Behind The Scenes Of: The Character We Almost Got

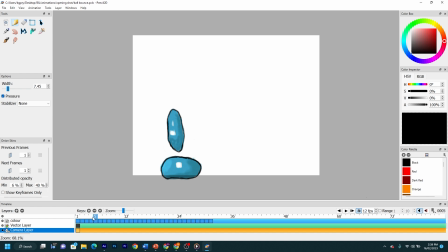[8:13]
Just it makes things look a bit more bouncy and a little bit more fluid, and that's kind of what I wanted to go for with the iceberg lettuce, because the character is essentially just two snowballs, and in my head that just means, you know, almost liquid, you know.
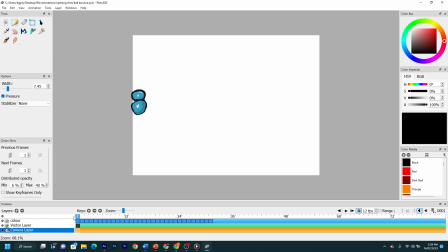[8:28]
And I wanted it coming bouncing in, so it starts off small, gets larger and larger. And these are very rough. I mean, I could have spent more time cleaning up these images, but I wanted the video out at a decent time. And so yeah, I mean, I think it turned out pretty good, and especially for one of my first pieces of frame by frame. There's definitely things to improve on, but that's how I did it.
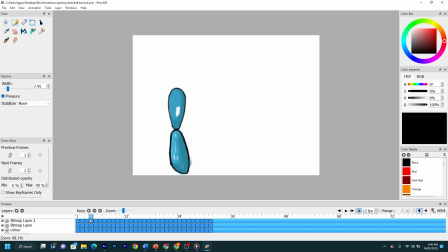[8:48]
Bouncing in, getting larger, stretching, squashing, and then the top one bounces off the bottom one.
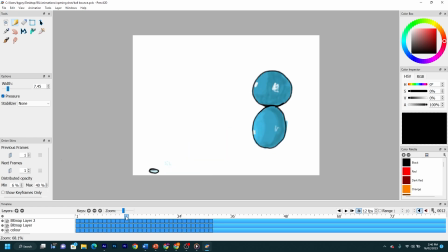[8:56]
And then they both take off and they meet again, and then they squash down.
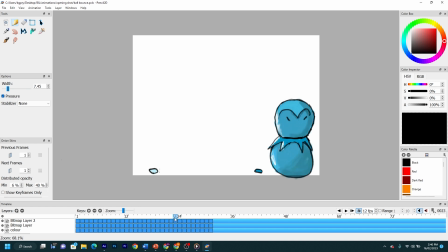[9:01]
And again, using squash and stretch, I made the iceberg lettuce kind of like shoot out its spikes by kind of like sucking its head in,
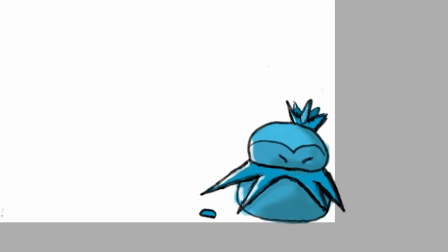[9:09]
expanding its head, and then squashing down and the spike shooting out, then it coming back to its normal position.
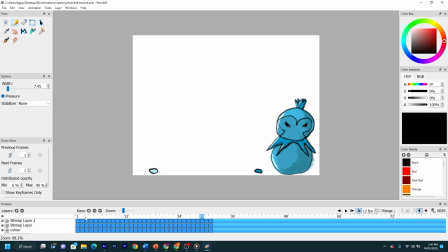[9:15]
And also to kind of, again, add a little bit more life and a little bit more of a story to the animation,
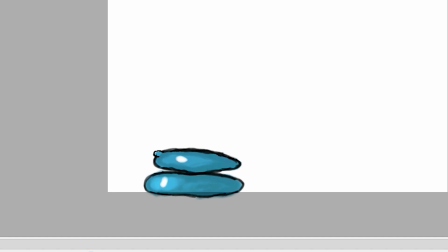[9:22]
I made it drop little bits of snow every time the character landed.
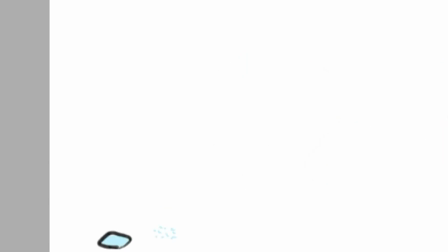[9:28]
And here I added some little particle business, but you don't notice it, so I just didn't bother with the second bit.
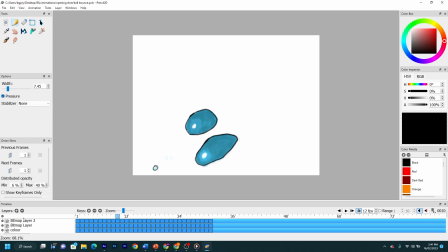[9:34]
And again, these use a very simple version of squash and stretch. So yeah, I did this.
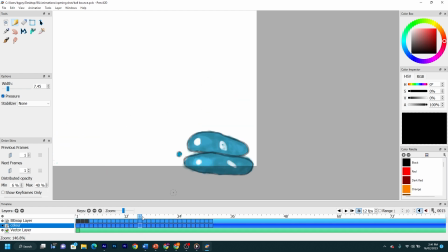[9:39]
So yeah, this one's the color layer. I went through and I colored in the images, and then I went through and added the shadow.
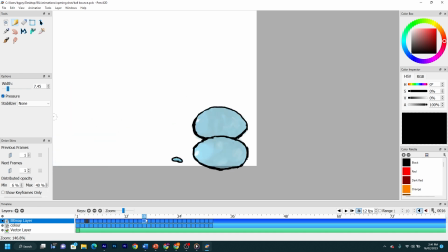[9:44]
There's only shadow on some, because I knew I'd do it later in After Effects anyway.
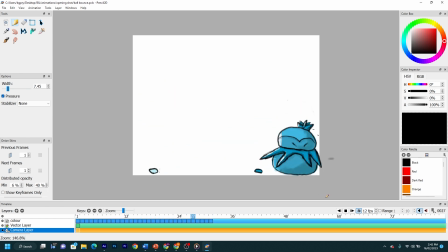[9:48]
Obviously it's quite janky, and I did end up rubbing out a lot of the color that spilled over the edges in After Effects, but that's kind of the rough base animation that I ended up with. So I took that. So yeah, I took this and I exported it as an image sequence,
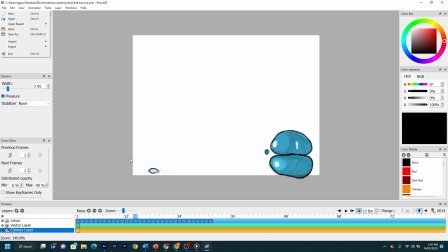[10:03]
which gives you basically a PNG for every frame that you drew. And I took those and I put them into After Effects here.
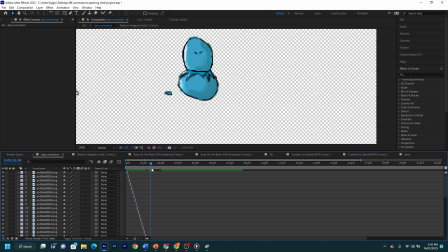[10:11]
I put them in, I sequenced them to last the frame. So we've got the animation here, and I made it so that it kind of like does that thing again to transition out.
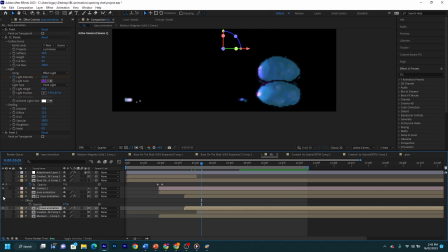[10:20]
So once I took it into here, I duplicated the animation here to add, again, more shadows and a bit more lighting.
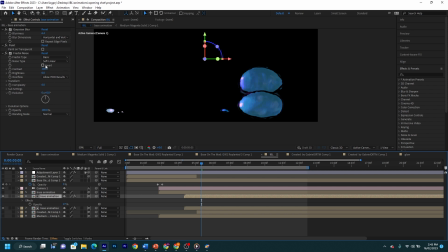[10:27]
And to the duplicated layer, I added again a fractal noise just to add a bit more detail, and the blur just to very subtly kind of even out the really awful colouring, and I did.
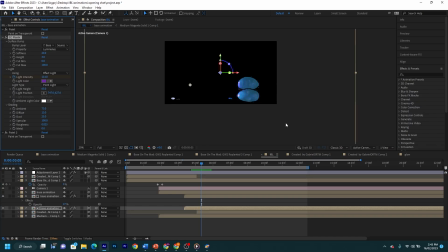[10:40]
And on this regular layer is again a CC plastic, which again I used to try and mimic some sort of light.
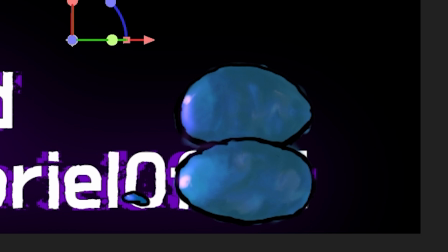[10:46]
And in this case, I set the light to purple, just so it looked like the glow on the text was having some effect on the iceberg lettuce.
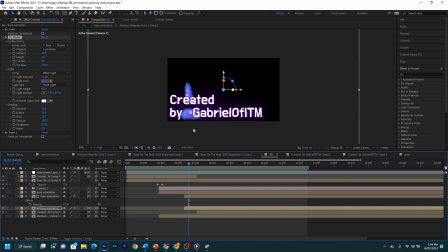[10:54]
But yeah, just to kind of bring the text and the animation into the same scene, make it look like they're existing together. And for this jumping over, it's very simple. I literally just split the layer in two, and whilst the character's in this position,
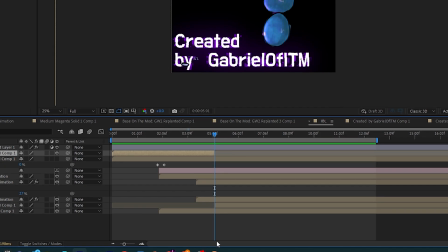[11:11]
just dropped the split layer underneath, just so you can't really tell.
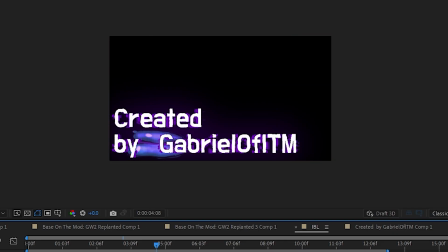[11:15]
I mean, you can. If you notice the snow here, kind of reveals what I did. It literally just pops forward.
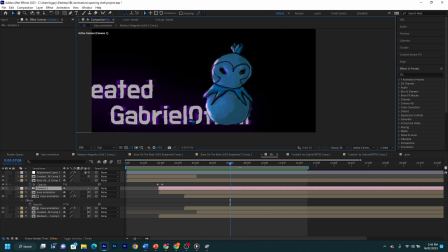[11:22]
This fades out, and I also faded out the CC plastic, again to try and tie the elements together.
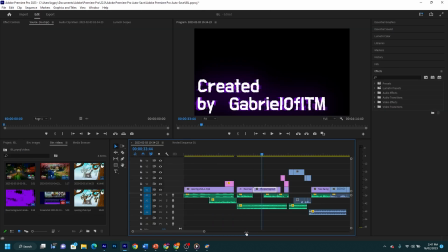[11:30]
And yeah, for those wondering, I do use Premiere to edit. I don't know, it's just what I'm most comfortable using. Okay, so once that's all done, it's time for the thumbnail.
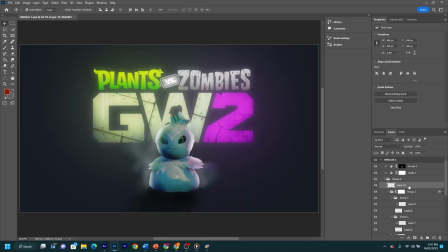[11:41]
So here we go, here's the thumbnail. So what I did was, look at all these layers, oh boy.
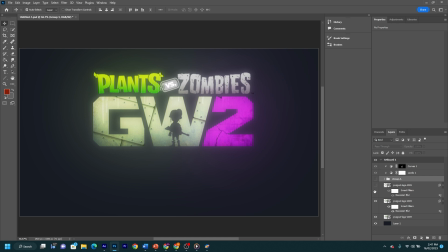[11:47]
So I started off with the Garden Warfare logo. Actually, before even that, I started off with this background grey.
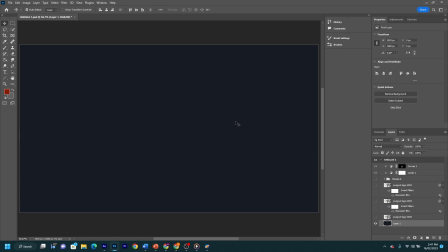[11:55]
And this grey does have a story. There's a reason why I have this colour in particular. I mean, first of all, light is so much more visible on a dark background. But that's not why I picked it. The reason I picked it was because it's the background colour for the Tabs unit creator.
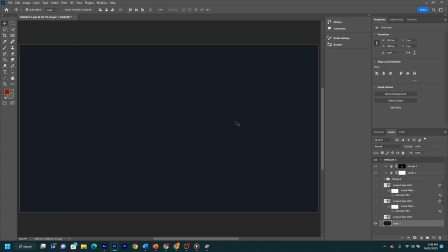[12:12]
And it's a long story, but I used to be a different kind of YouTuber. I wasn't always a Garden Warfare YouTuber. I used to be a Tabs YouTuber back when I was a little bit smaller.